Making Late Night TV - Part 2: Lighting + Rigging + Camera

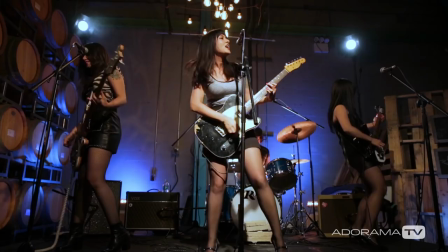8:07 And to give us one more level of variation, because we don't have room for a Steadicam, we threw a Canon 5D Mark III on a Rhino slider that just palindromes on the low angle front of the stage as a variation on the wide shot.
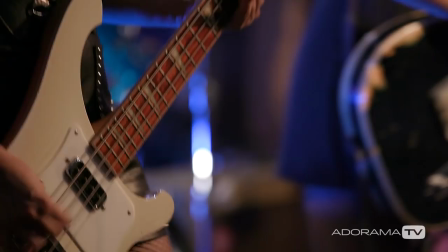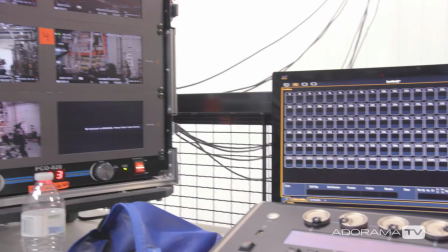8:31 This is the control center. We've got ETC ion and we're running all the lights through. We've got all kinds of gear.
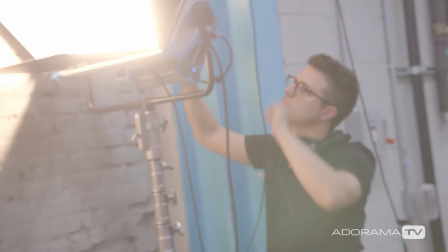8:36 We've got tungsten gear. We've got a lot of LED gear. All the LED stuff is ARRI and it's really fantastic stuff.
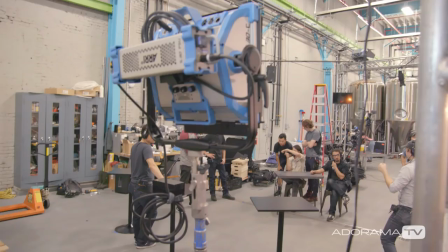8:42 We can control the color temperature from everything right here down to a single Kelvin.
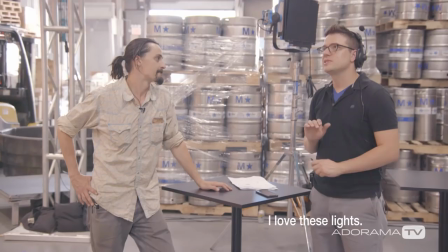8:47 And also these LED sky panels don't shift color as they dim. I love these lights. Oh, they're fantastic. We're troubleshooting, we're focusing, getting ready and stuff. I use a remote interface. This is Alienware's OCS-RFR. Do you want to swap that S30 and S60 real fast?
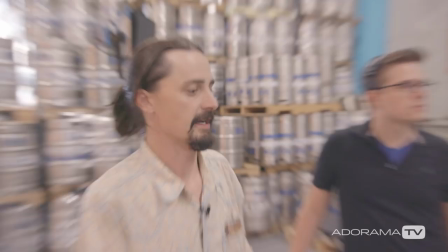9:05 I can do all the things that the console can do right from my phone. They just re-blocked this situation, so we're going to re-light.
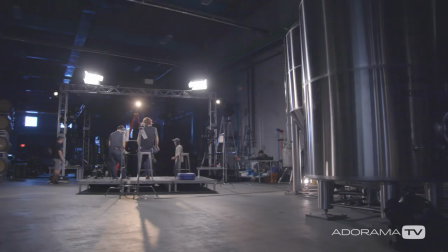9:12 The sky panels are working as most of our key lights for all of the segments except for the band. All three stages in the show have a very different feel.
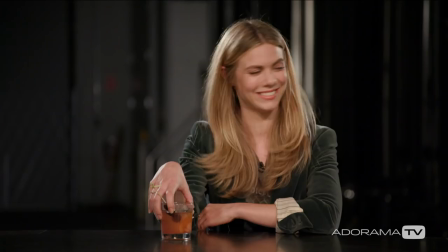9:20 For the main stage, we're going for a flat front light with a little bit of an edge and then contrasted background with some atmosphere.
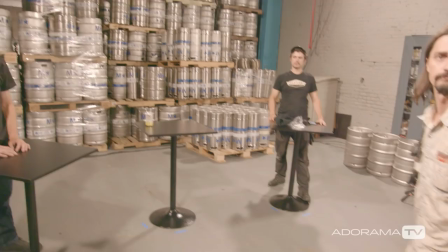9:28 The in-studio shenanigans stage, we did a 360 lighting plot,
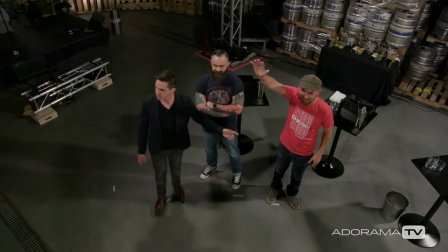9:32 really simple with four Airy Sky panels, two S60s and two S30s, so there's a little bit of fall off in depth.
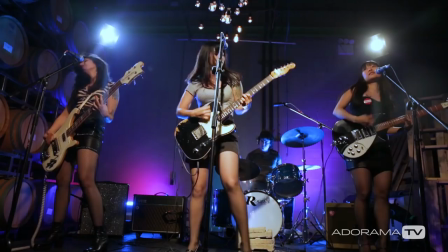9:39 The band setup is a lot more dynamic. We also chose to add some pipe up top so that we could put some practical lights in it.
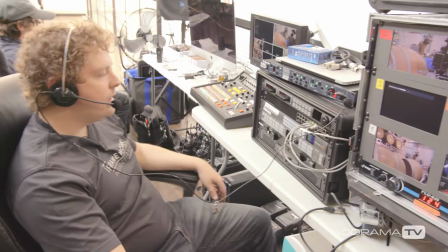9:45 The lighting from those bulbs isn't for the artists themselves, it's more of an atmosphere.
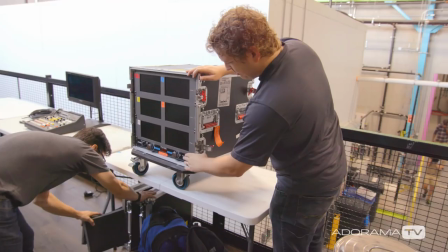9:50 In here we're doing pretty well. Great, so this is the schematic I I drew a simple multi-viewer HME into the HyperDeck.
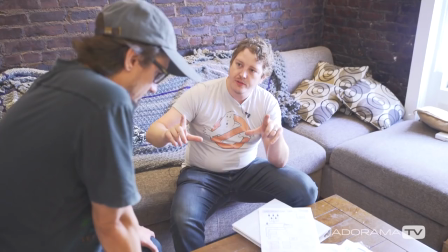9:57 Routing the Teranex control surface. Re-clock our signal so they're gonna get the DMCC.
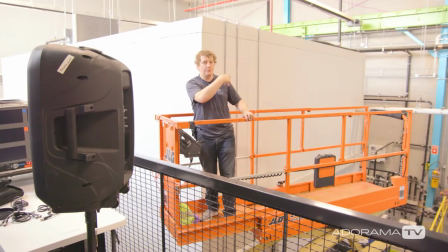10:02 Right resolution at the right frame rate. The Teranex 2D that does conversions. Wireless returns, segmenting the different parts of the workflow.
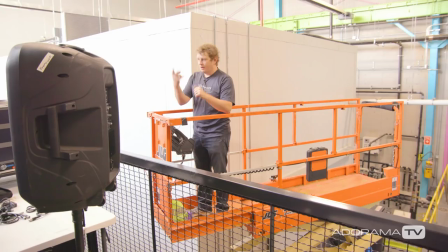10:10 Densers on top of this cold box. It's outputting 2398. One return line for program going back out.
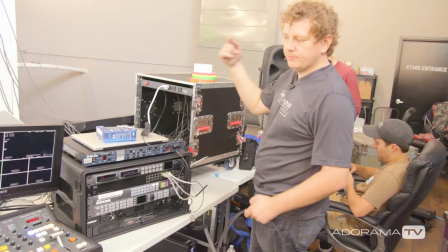10:16 Simultaneously, the iMac's also gonna be networked into the back end of the switcher. Debug them all at once. Hangin' in there? I mean, makes me a little nervous.
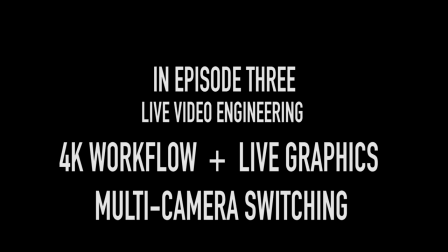10:28 So, wrap it up. Shit, dude, we're just getting started. This is all looking pretty good. I think what I want to add is, I do want to add in, I got to get my pen out.
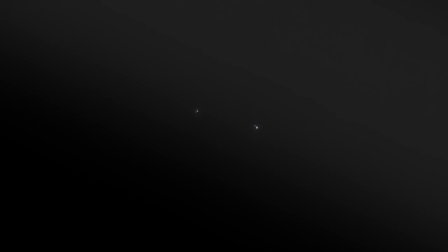10:38 I do want to add, so there's a four-way splitter in the thing, a return out of the control room, out of this line. We'll just split this line.